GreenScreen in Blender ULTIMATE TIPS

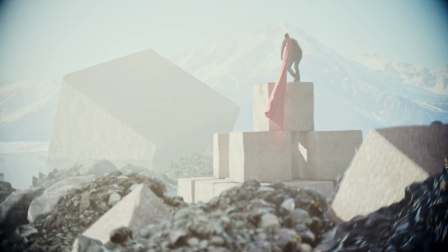If you love green screen blender scenes as much as I do, then you found the right video,
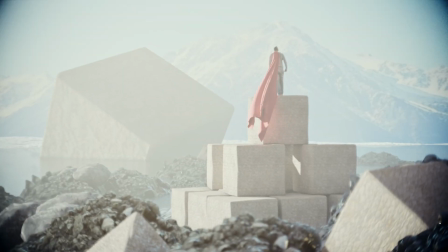because I'm gonna give you a few tips and tricks how you can make your green screen blender scenes even better. It breaks my heart seeing all this talent and skill out there, but they just don't get those one or two things right. It's always something off, and often it has to do with the temptation of the freedom you have in the 3D environment,
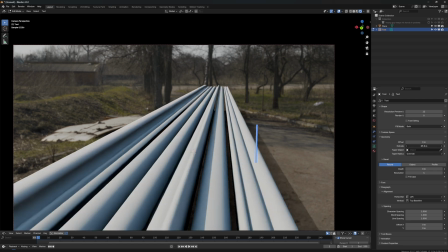but people forget you have to work what you actually record in your green screen.
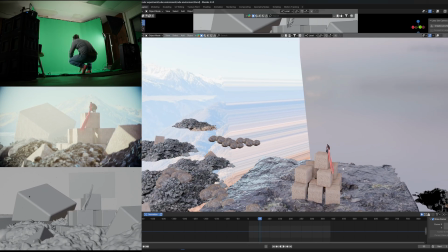Let me show you what I mean. You just saw the scene. We are here in Blender. As you can see, my environment is pretty simple.
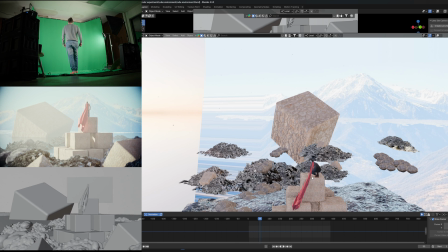I have a few 3D assets and a few default cubes. This is myself on a green screen.
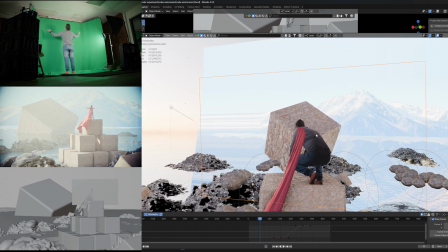So I use the constraint on it. So it's pointing exactly at the camera.
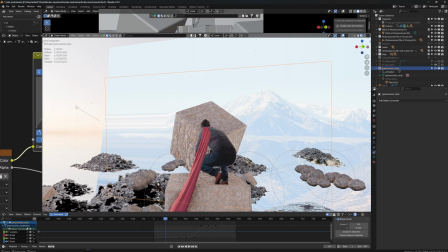So it's not like in a weird angle or like diagonal or anything. It's just looking straight at the camera, which is important because I recorded this obviously from a camera angle, so it also has to face the camera. This is the first tip. Have your 2D plane with your green screen always facing the camera.
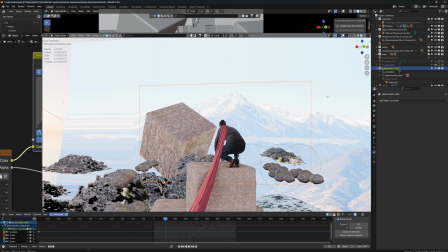Now, the other important thing is, which almost everybody's always getting wrong, even though it feels like natural to do it right,
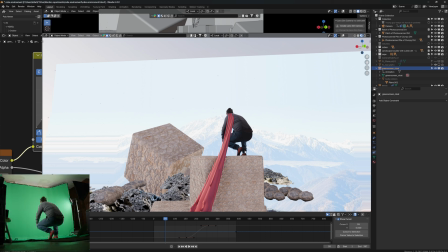position your CG camera at the exact height like your real camera.
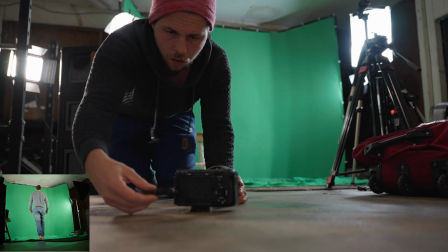So when I was recording this, I had my camera lying on the floor, pointing at myself.
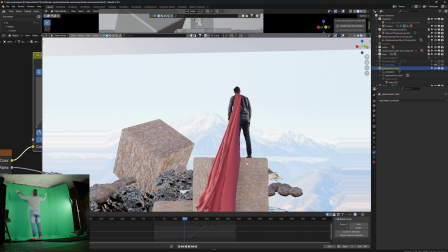So when I put the CG camera in my scene, I also want to have my camera very low, almost on foot level.
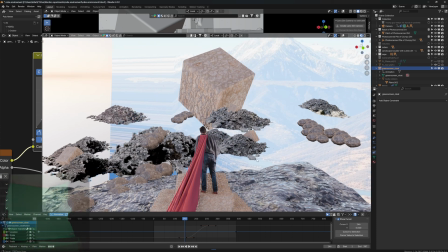If suddenly my camera was like up here, for example, this shot wouldn't work anymore.
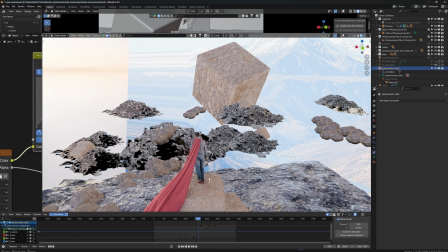Like the angle is completely off, I'm going in the wrong direction, my feet are sticking to the ground, doesn't work.
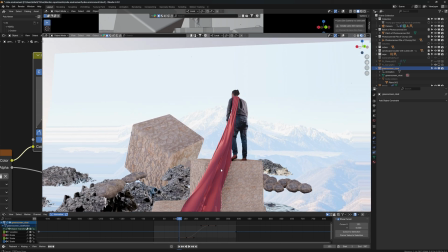Have your 3D camera exactly, or more or less at least where the real camera was you can see the difference from this or
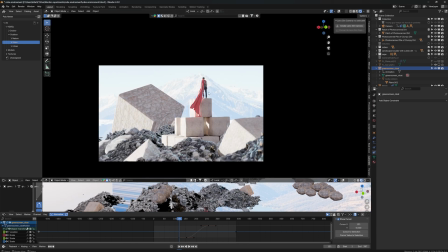when we look at the actual scene like here seamless i think i even have my cg camera a little too low but i also have a camera movement so the
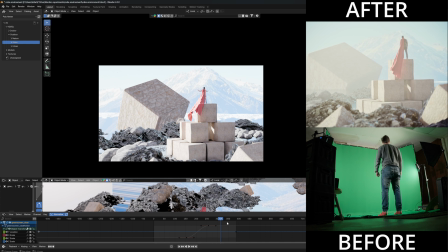camera is going from down to up so it's raising a little so i am in this ballpark okay so if you bring your camera too high it's not going to work if it's too low it's not going to work and also the angle you can see i recorded it the way that i'm
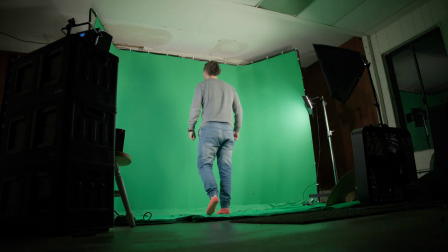going from right to left that's why also in the cg scene
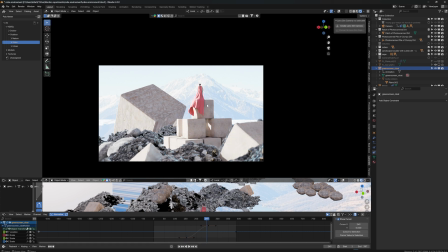i have myself positioned that i'm going to go from right to left and obviously you can see my ridiculously long cape but you know i wanted to try to attach a cape to myself and having this cape also interact with the cg environments to to add a little extra realism. I know it's a very long cape, ridiculous, but I've heard size matters.
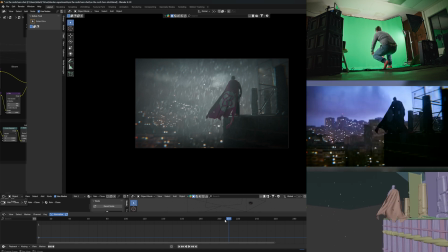I've used the same green screen video for another scene because I wanted to experiment with it a little more and did the exact same thing.
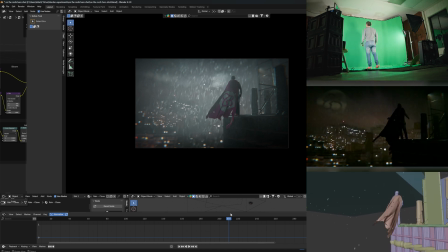I have the camera on a very low level, on foot height. All the camera does is pushing in and going a little higher.
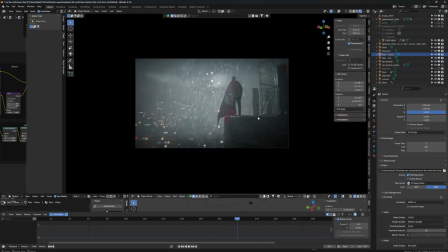And you've heard this tip before, but I'm gonna say it again.